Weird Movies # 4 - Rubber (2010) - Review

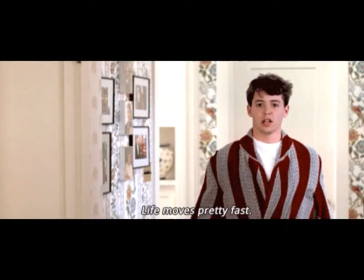[4:13]
In film, this could manifest itself as breaking of the fourth wall, in which characters acknowledge the audience and may even change the course of events due to its acknowledgement,
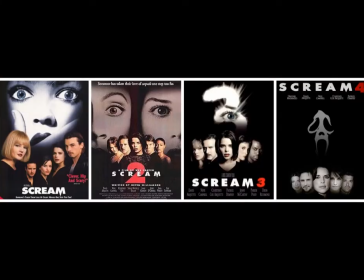[4:22]
like in funny games. The screened franchise is also meta by calling attention to genre conventions.
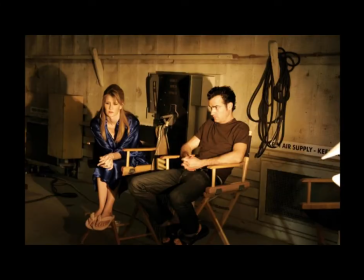[4:27]
Any film about the making of a film is also inherently meta as it calls attention to the filmmaking process.
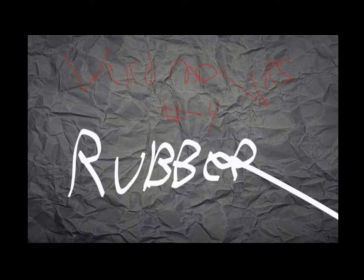[4:34]
In a very original matter, Rubber does all of these things and more. Let's start with the fourth wall breaking, which turns out to not be a fourth wall breaking at all.
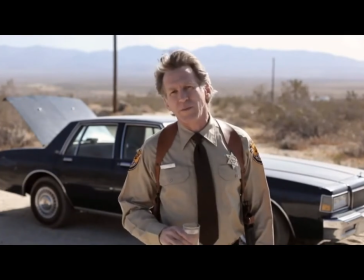[4:42] In the Steven Spielberg movie, E.T., why is the alien brown?
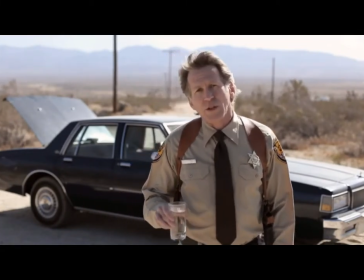[4:51] No reason. In Love Story, why do the two characters fall madly in love with each other?
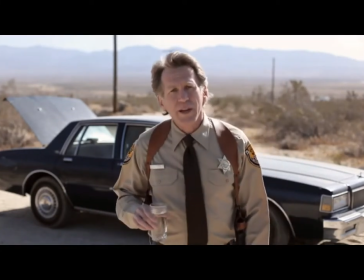[5:00] No reason. In Oliver Stone's JFK, why is the president suddenly assassinated by some stranger?
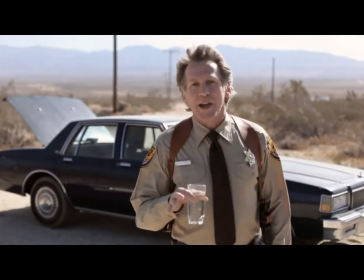[5:10] No reason. In the excellent Chainsaw Massacre by Tobe Hooper?
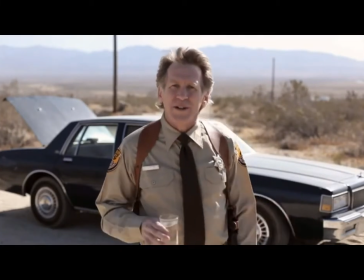[5:16] Why don't we ever see the characters go to the bathroom or wash their hands like people do in real life?
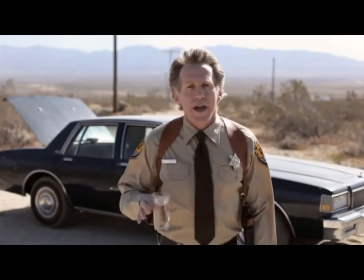[5:23] Absolutely no reason. Worse, in The Pianist by Polanski?
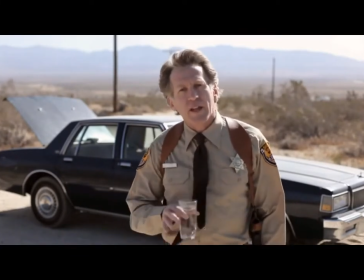[5:29] How come this guy has to hide and live like a bum when he plays the piano so well?
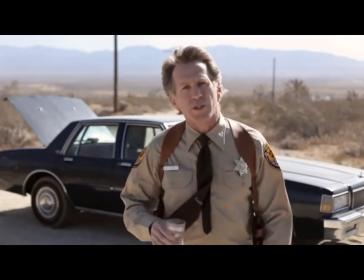[5:36] Once again, the answer is no reason. I could go on for hours with more examples.
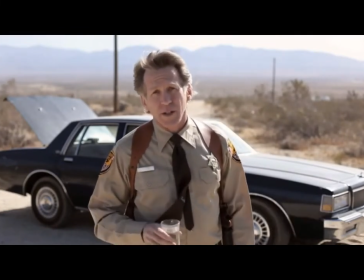[5:41] The list is endless. You probably never gave it a thought.
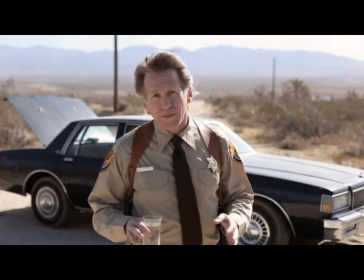[5:44] But all great films, without exception, contain an important element of no reason.
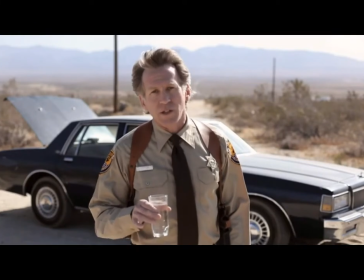[5:53] And you know why? Because life itself is filled with no reason.
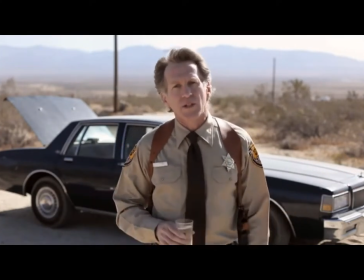[6:01] Why can't we see the air all around us? No reason. Why are we always thinking?
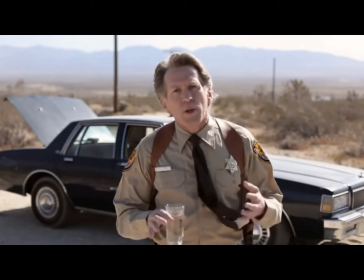[6:08] No reason. Why do some people love sausages and other people hate sausages?
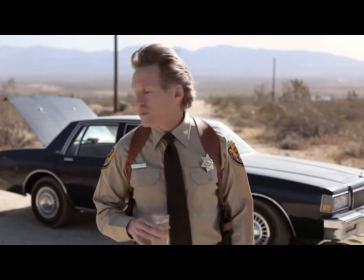[6:14] No fucking reason. Come on, don't waste your time explaining that garbage.
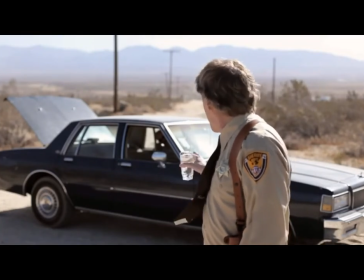[6:19] Let's go. Just a minute, let me finish.
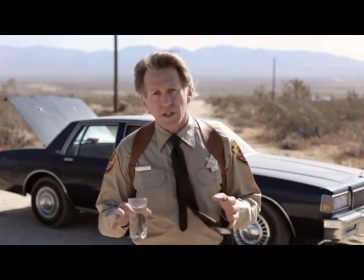[6:25] Ladies, gentlemen, the film you are about to see today is an homage to the no reason.
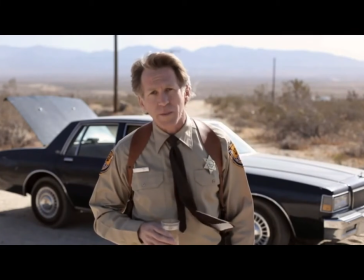[6:34] That most powerful element of style.
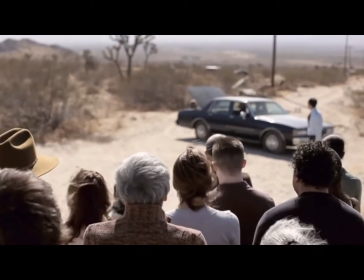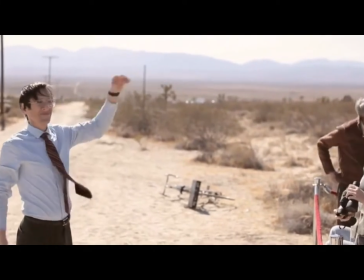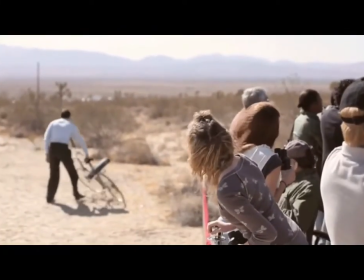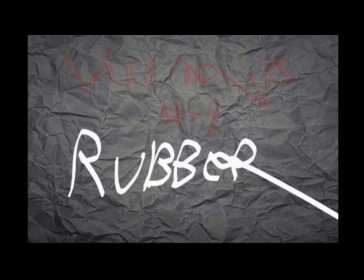[7:19]
Ignoring the contents of the speech for now, let's talk about how this scene is set up. We first think that this person is breaking the fourth wall and talking to us, the audience.
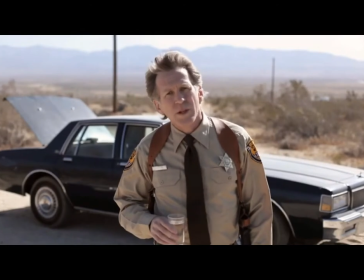[7:28]
But then it is revealed that he is actually talking to a crowd of people, an in-movie audience ready to watch a real-life movie.
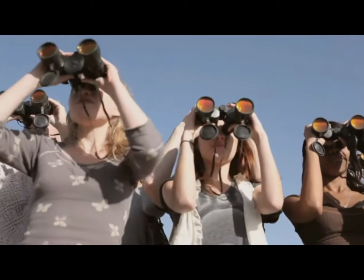[7:34]
This is the only movie that I know of that has an on-screen audience.
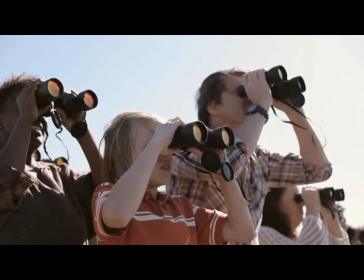[7:38]
This also sets up the expectation that everything that is about to happen is not actually happening but done for the benefit of this on-screen audience.
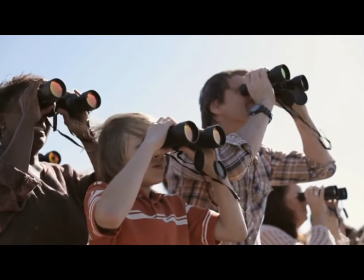[7:45]
Of course as the film goes on it gets a little more complicated than that.
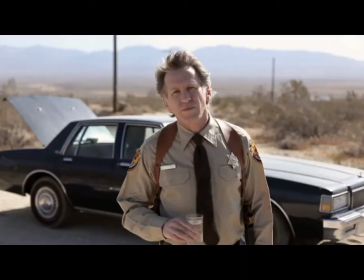[7:49]
But before we talk about that let's talk about this opening speech from the police officer who actually appears to be the director and an actor of the movie within the movie.
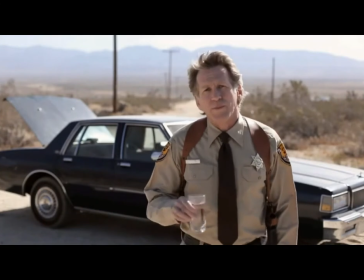[7:57]
This is one moment in the movie that might piss lots of people off.
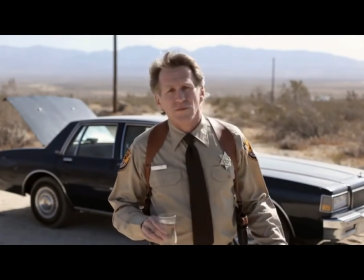[8:00]
Even though it is not delivered by the real director to the real audience, many still interpret the speech as the thesis statement from Rubber.
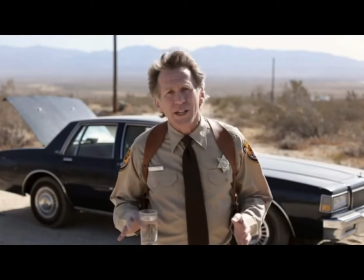[8:06]
A movie we made with the sole intention of being illogical that likes to rub how illogical it is in the audience's face in a very pretentious way.
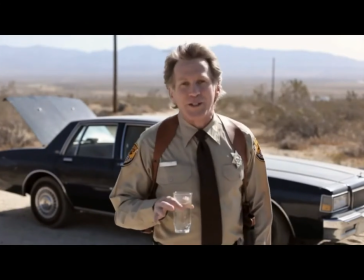[8:14]
I think, however, it is important to separate the character who delivers his speech from the real director.